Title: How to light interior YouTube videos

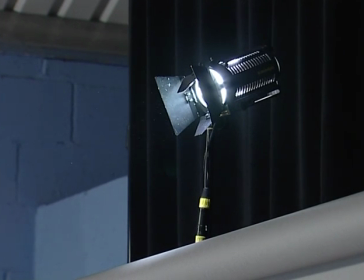Another advantage of using a backdrop is that I've been able to place the backlight directly behind Mara so the stands now are hidden behind the colour armour.
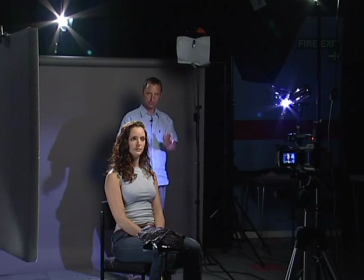So now we've got four lights on the set. We've got a key light, fill light, back light and we've just added a set light.
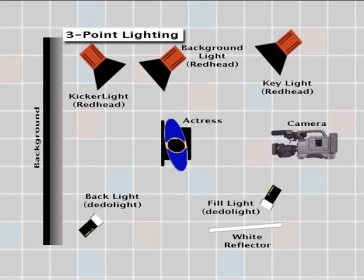But now I'm going to introduce a fifth light and that's known as the kicker. And I've got here an 800 watt redhead.
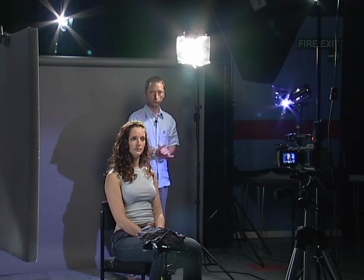On the front of that I've put a piece of 216 full diffusion filter just to soften it out a bit.
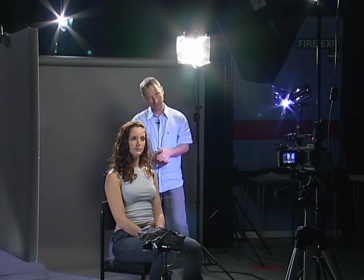And what a kicker does is it extends the backlight around the side of Mara's face.
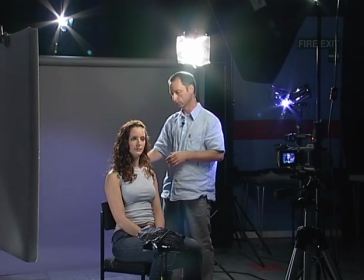So the backlight here is providing a nice backlight on Mara's shoulders, head and this shoulder here.
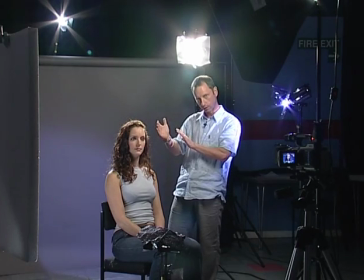And the kicker just comes in from the side a little bit more and puts this nice highlight on the
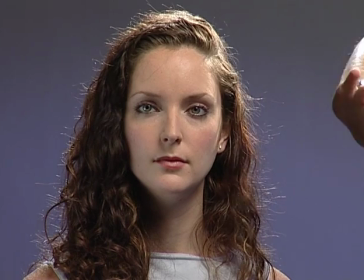side of Mara's face here and just shows off the cheekbone and generally gives a nice lift to the side of the face.
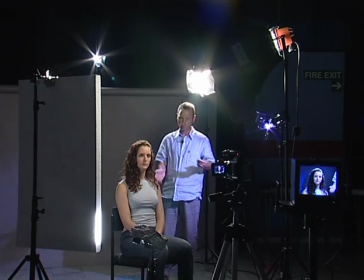So just to recap on what all these lights are doing I'm going to turn them all off and then turn them on individually so you can see what job each one does.
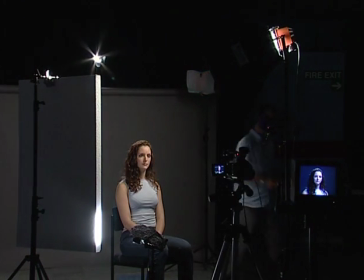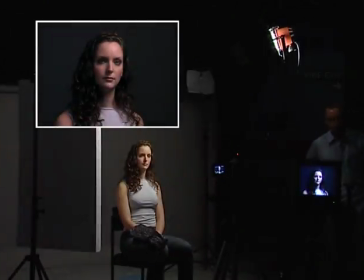So we'll start with the key light and then the fill light and
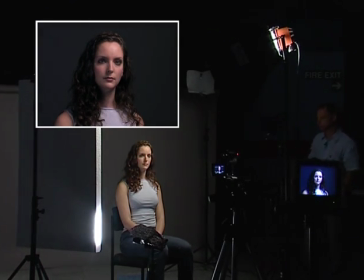the backlight and
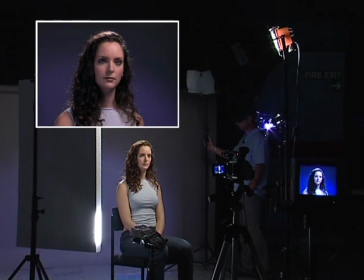the set light and finally the kicker so
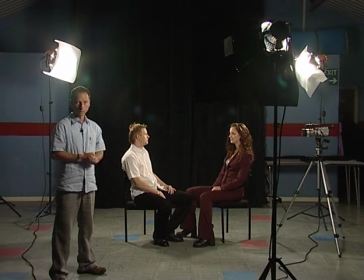what we've got here is another common lighting situation lighting for two people sat down having a discussion so we've got Philip and we've got
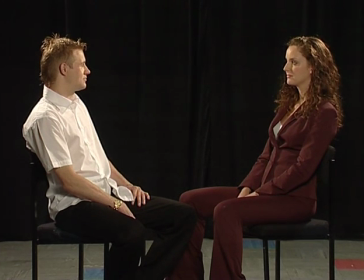Mara sitting there having a chat and we have to light for two camera positions so that we can shoot the close-up of Philip from a camera over there
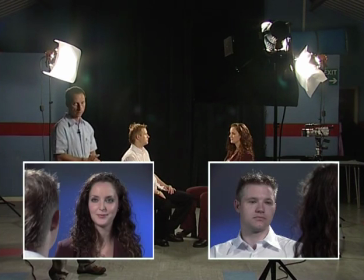and then the corresponding close with Mara from a camera over here now you may do it all at the same time if you have two cameras or
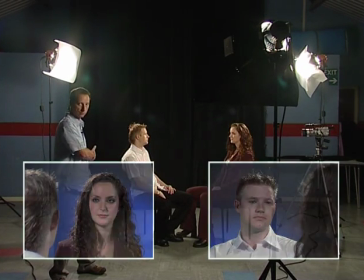you may do it single camera and then move the camera here and do those close-ups again but either way if you do it this way
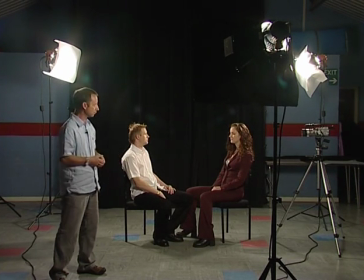you'll be able to keep the same lighting set up so it's easier so the way i've done this is to use a key light over here which is providing the
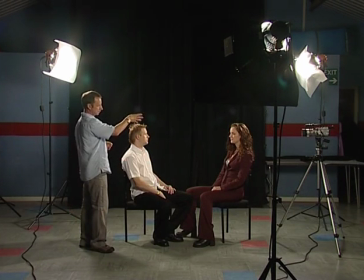key light for philip but also because it comes from behind mara it's providing a hair light backlight for mara and similarly over here
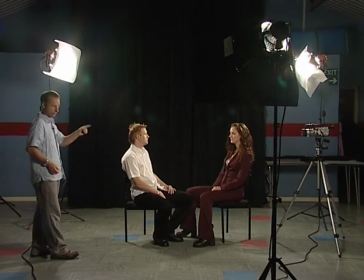the key light which is for Mara is providing a backlight on Philip's hair here.
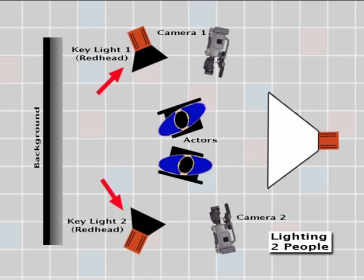So each of these two key lights are in fact doing two jobs, they're a key light and they're a backlight at the same time.
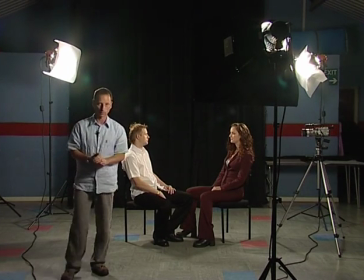The third light we've got on this setup is the softbox out front here which is a redhead through a softbox and that's providing an overall soft
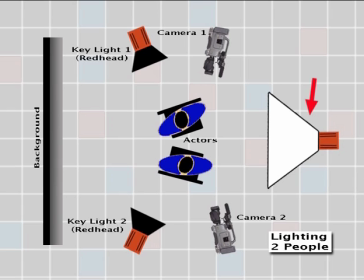fill which just softens out the shadows and also provides light for a third camera position which would be here if you want to shoot a two shot
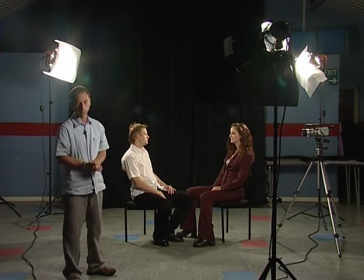of two people sat there.
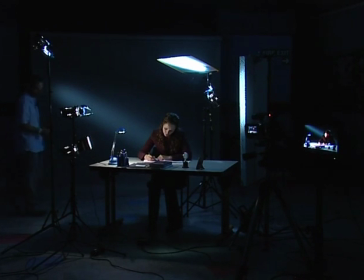So just to move away from the more formal type of lighting, the talking heads we've been doing so far,
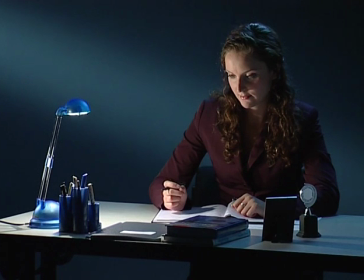I'm going to show you now a small drama style setup and really it's just to show you what you can achieve quite simply with a few lights. So the scene I've created here is Mara sitting at her desk working quite late into the evening.
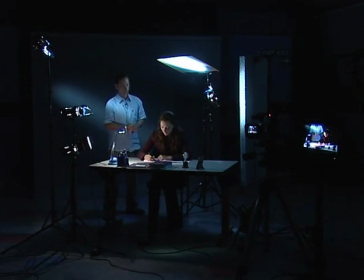She's lit by the desk lamp and she's also lit by the blue moonlight which is coming through the windows from somewhere. Now, the way I've achieved this is to take this lamp here, which is Adido. It's got a small softbox on it.
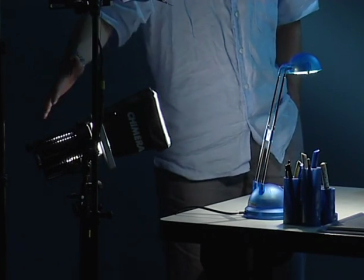And if you want, we can call this our key light. It's our main source of illumination for this scene.
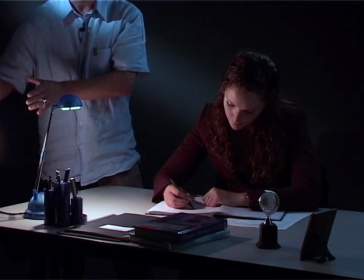And the idea is that the key light is coming from the same direction as the practical light which you can see in vision.
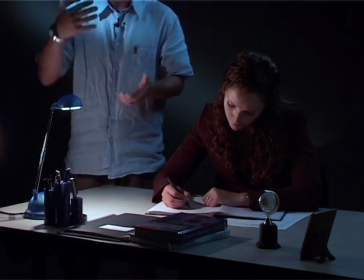So the key light is motivated by this light. So what we're effectively creating is that this light here is casting light up onto Mara's face.
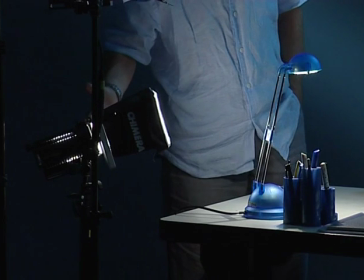Whereas in reality, of course, we've got our light outside of the shot doing that job, so we can create it, we can control its brightness, etc.
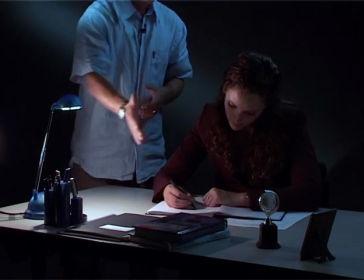So that's the key light, giving light on to Mara's face.